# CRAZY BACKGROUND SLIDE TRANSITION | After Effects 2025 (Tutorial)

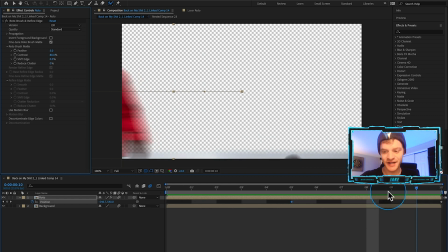4:07 to slide out before he begins to move out of the frame if you want to make this look a little bit better what you can do is right
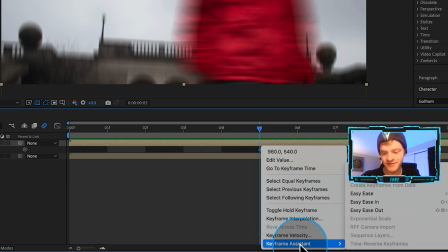4:15 click on your first key frames and you're going to come down to keyframe assistant and hit easy ease out open up the graph editor using
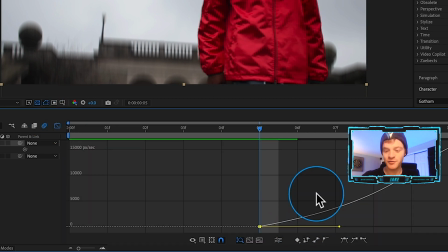4:22 this icon you're just going to tweak these handlebars out so basically with this curve we're telling premiere pro that we want it to start a little bit slower
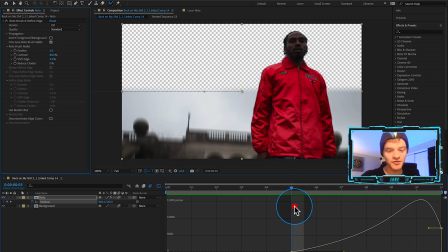4:30 and then speed up as he exits the frame right there so using the graph editor is really nice way to get an even smoother look
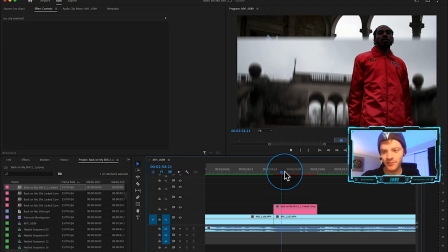4:38 all i'm going to do is hit command s save it back into premiere pro and now we're back in premiere pro we can see that we have our linked sequence from
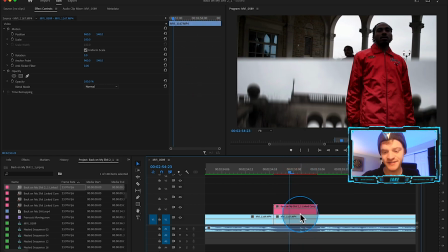4:47 after effects working above our timeline and because we have our next clip sitting underneath and our transparency turned on this background slide
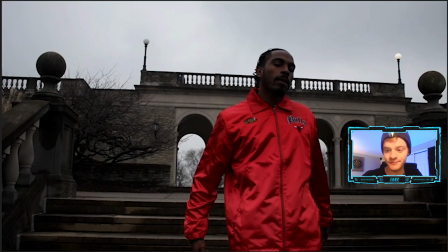4:55 is going to reveal the next clip back in this bitch back in this
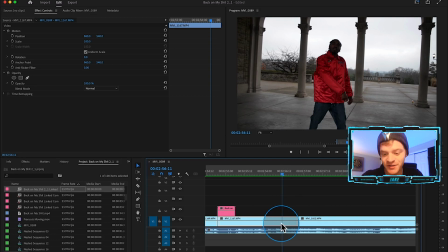5:00 for this next background slide transition we're going to be using a matte transition from my matte transitions
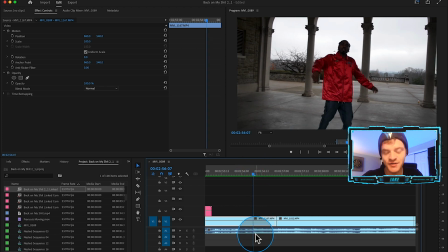5:05 pack and if you don't have the pack you can actually try it out for free on my website i want this transition
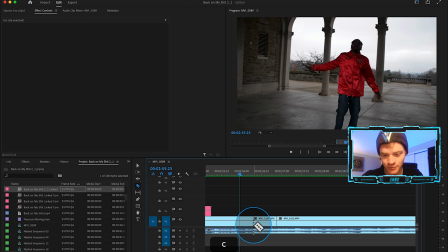5:11 to start right as soon as this base hit is hitting right here so what we're going to do is actually cut this first clip drag it up to video layer 2
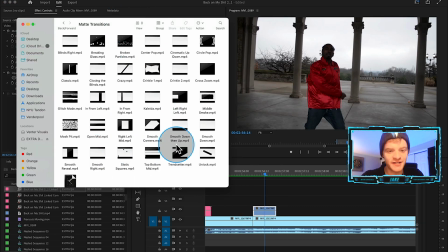5:18 drag our next clip out underneath and now i've got my matte transition pack opened here they're all mp4 files and you can
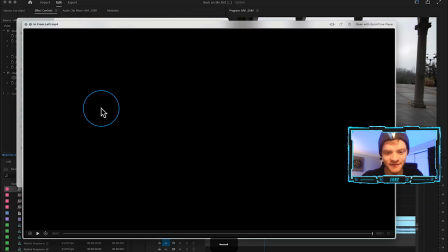5:26 just view them by hitting spacebar on any of them. I actually really like this first one we clicked on in from left.
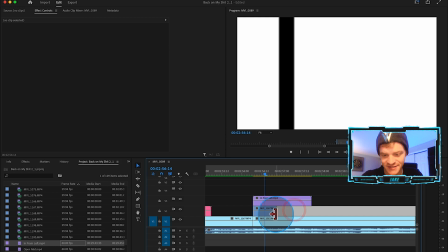5:32 This will look really clean. So let's drag this into our timeline here and let's extend our first clip out to match the length of this transition.
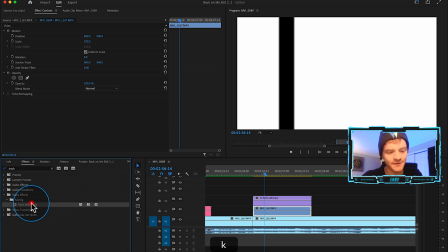5:40 Come over here to my effects. I'm going to type in track matte key, throw that onto our middle layer.
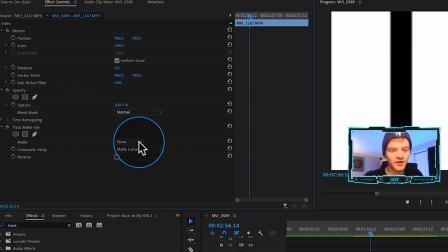5:45 We're going to change our composite using to matte luma and then we're going to change the matte to whatever video layer our matte transition is
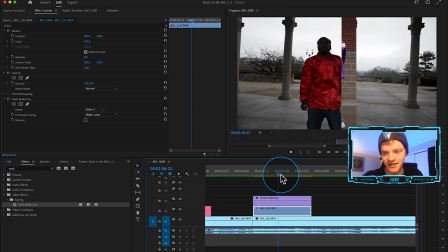5:53 on so that would be video layer three and now we can see we have a transition happening here so let's just check out what this matte transition looks
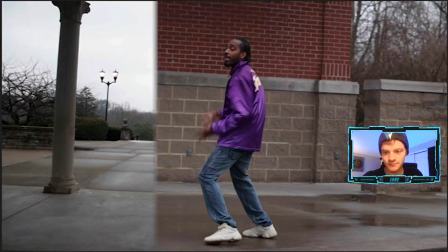6:00 like without doing any type of rotoscope i really like it i think it needs to be a little bit quicker so what we can
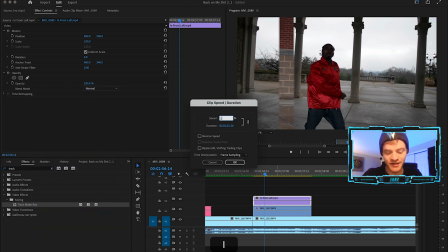6:09 do with our matte transition selected we can hit command r we can speed this up let's go to like 150 percent and let's take our bottom clip in there
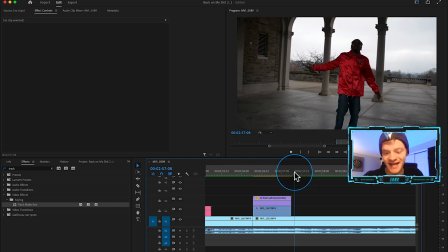6:17 that's way better it hits more on time with the beat cut our bottom layer this clip that we're revealing and we're going to hold option
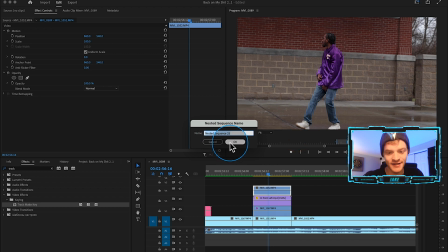6:25 and drag it up to this very top layer right click on it hit nest hit okay right click on it again and hit replace with after effects composition
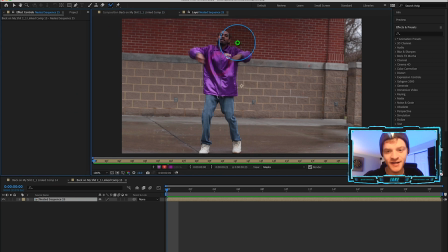6:34 so with this layer selected and my roto brush tool turned on i'm going to click on this video preview and i'm just going to trace around his outline.
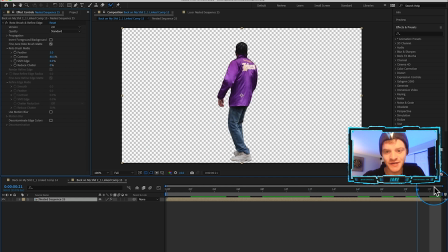6:43 Now when I go back to my composition, we should see him totally isolated from the rest of the clip. So what I'm going to do with this first layer is just hit P again, and I'm going to create a keyframe on position. This time, I'm going to drag this first keyframe here to the very end, we want him to end up in the position he's going to be in during the beginning of the next clip.
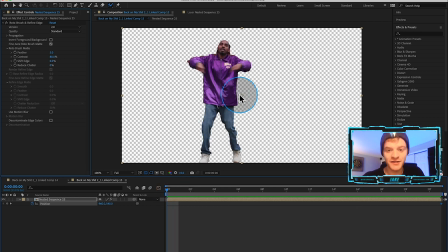7:02 But at this very beginning frame, what we can do is actually move him out of the frame.